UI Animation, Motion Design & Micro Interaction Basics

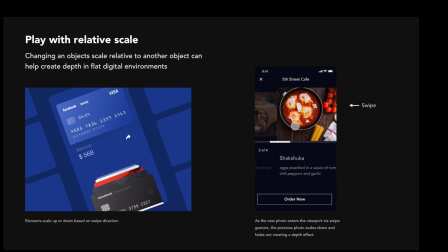(20:33)
But basically as one photo enters the screen the one leaving the screen is scaling down and fading out and the one entering the screen looks like it's moving over top of it and notice there's no drop shadows here or anything all we're doing is messing with the relative scale to create that depth
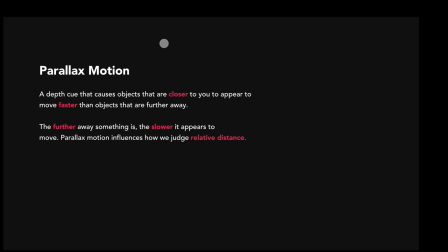(20:50)
another way we can create depth within our digital products is using parallax motion and you've probably seen parallax motion all over sites like dribble but essentially parallax motion is defined as a depth cue that causes objects that are closer to you to appear to move faster than objects that are further away.
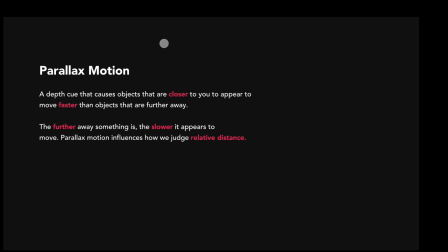(21:06)
And the further away something is, the slower it appears to move. Parallax motion influences how we judge relative distance. So before we talked about relative scale, parallax motion has more to do with relative distance.
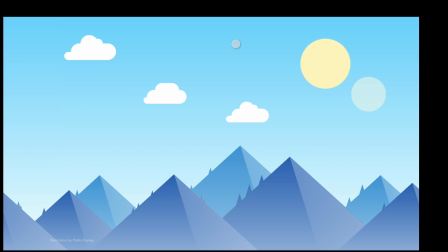(21:17)
So to illustrate the parallax effect in the more traditional animation sense, I'm going to use this awesome illustration by Pablo Stanley. I actually pulled this directly from a tutorial he made on the matter on his channel, so I'm going to link you guys out to that if you're interested. But essentially, we have some foreground elements, some midground elements, and some background elements.
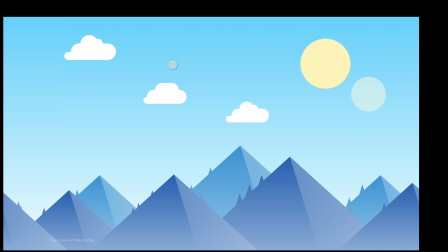(21:37)
So we have elements that sort of sit in different ranges of our field of view. And as these elements animate, we get the sense that the elements closest to us are moving the fastest relative to the elements that are set further back in the field of view.
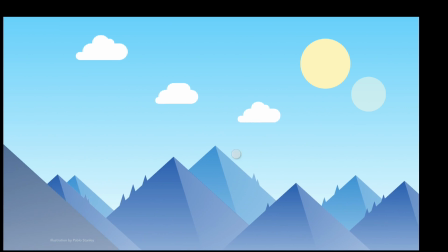(21:52)
So in this case, these clouds are like the furthest back.
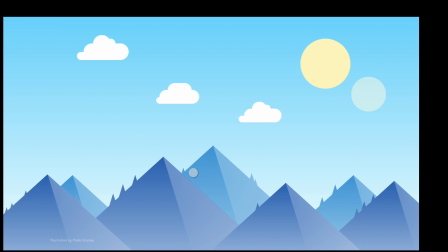(21:55)
And then we have this mountain layer that's moving really quickly it's almost whipping by us it's almost like you're looking out the window of a car right
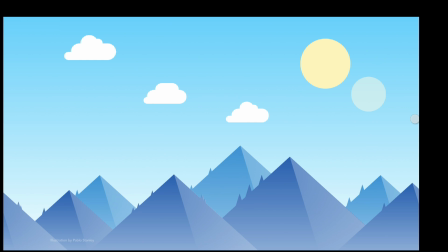(22:02)
say you're on the highway and you have some trees right off to your right those are going to appear to almost whip by you relative to say the clouds and the sun and the moon that's set further back from those trees so i'm sure you guys have experienced that while riding in a car very
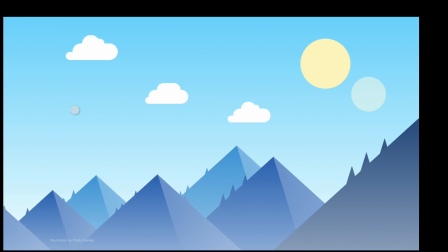(22:18)
similar we just tried to recreate it with vector shapes here but this isn't as applicable to your everyday product design something you guys might
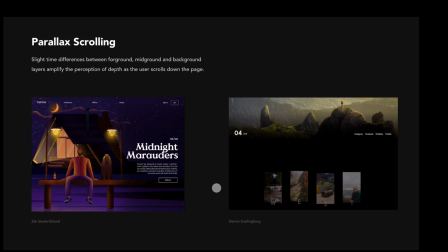(22:26)
see more often in your everyday web browsing experiences is something called parallax scrolling
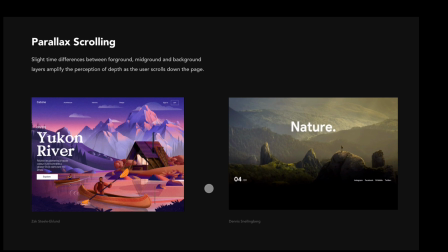(22:32)
where as we scroll down the page different elements on the screen appear to move at different rates
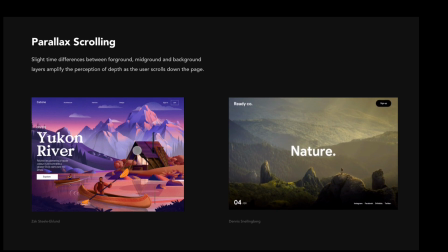(22:38)
and i've made videos on how to accomplish this effect um in a few different design tools so maybe i'll link that on
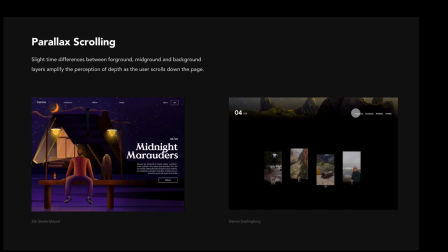(22:43)
the screen somewhere but this is a bit more of a practical example of of how to use the parallax effect in web design and product design. I've also been seeing the parallax effect used a bit more stylistically of late. In these examples, layer masks are used to create these sort of depth containers.
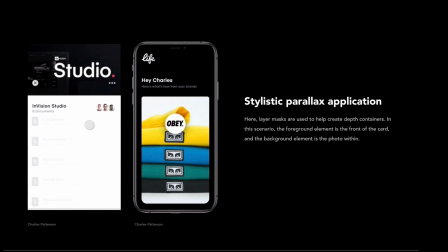(22:58)
So basically we have a foreground element, which is the front of the card, and then the background element, which in this case is the photo within these cards.
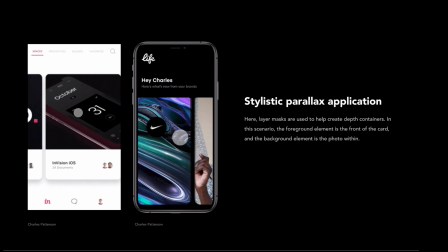(23:06)
And basically as the user swipes, the photo within the card is moving at a slightly different rate than the rate at which you are swiping,
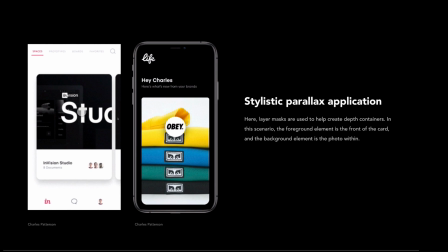(23:12)
which is creating a subtle parallax effect and in this case it's the
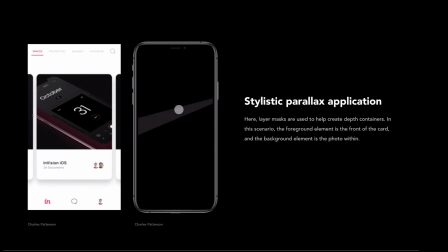(23:17)
same idea the only difference is the image within the card is actually fixed it's not moving but the card and the image is still moving at a slightly different rate creating this parallax effect i think this one's really cool in particular it's a
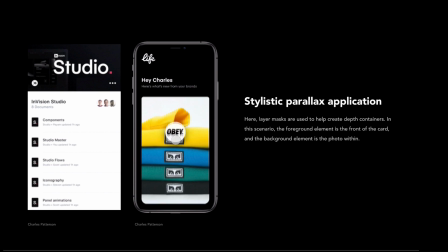(23:30)
really cool play on card swiping usually everything kind of moves together but in this case this designer has chosen to fix the element within the
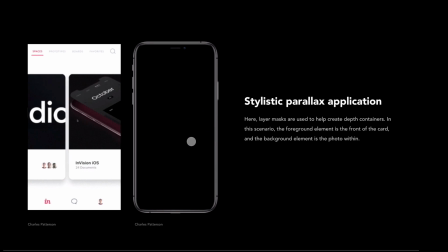(23:38)
depth container so really cool stylistic application of parallax.
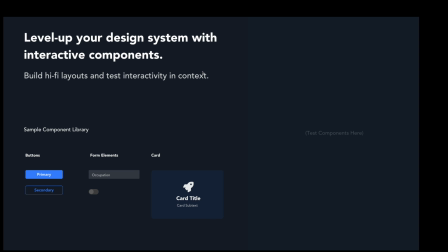(23:43)
One thing I really love using these interactive prototyping tools for is leveling up my design systems and testing out all the different states of all the components within the design system. And as you see here, we have some, we have like a sample component library, which includes buttons, form elements, and little card component.
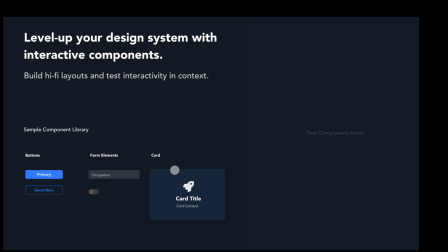(23:59)
But they all have all of the states of these components built in. They're all designed right inside this tool so we can really test them in high fidelity and say for example right now I'm using Flinto
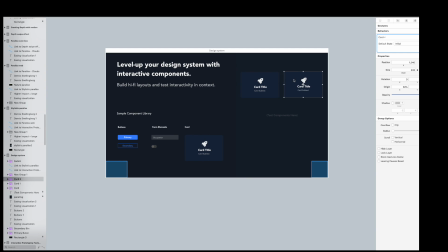(24:11)
but what I could do is I could build a really simple card layout right and I could test this card component in context so we can get a sense of how these interactions actually look and feel in the context of an actual layout rather than just at the component level and we can get a feel for this
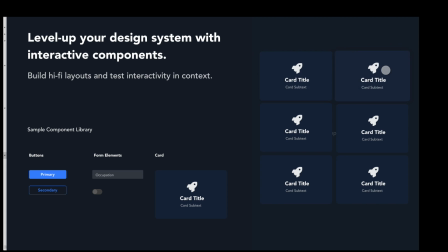(24:28)
digital product this way like you know maybe there's you know maybe this hover effect is a little too much and that's what I'm realizing right now. So in context it's a lot easier to tell you know if these states should be adjusted or not.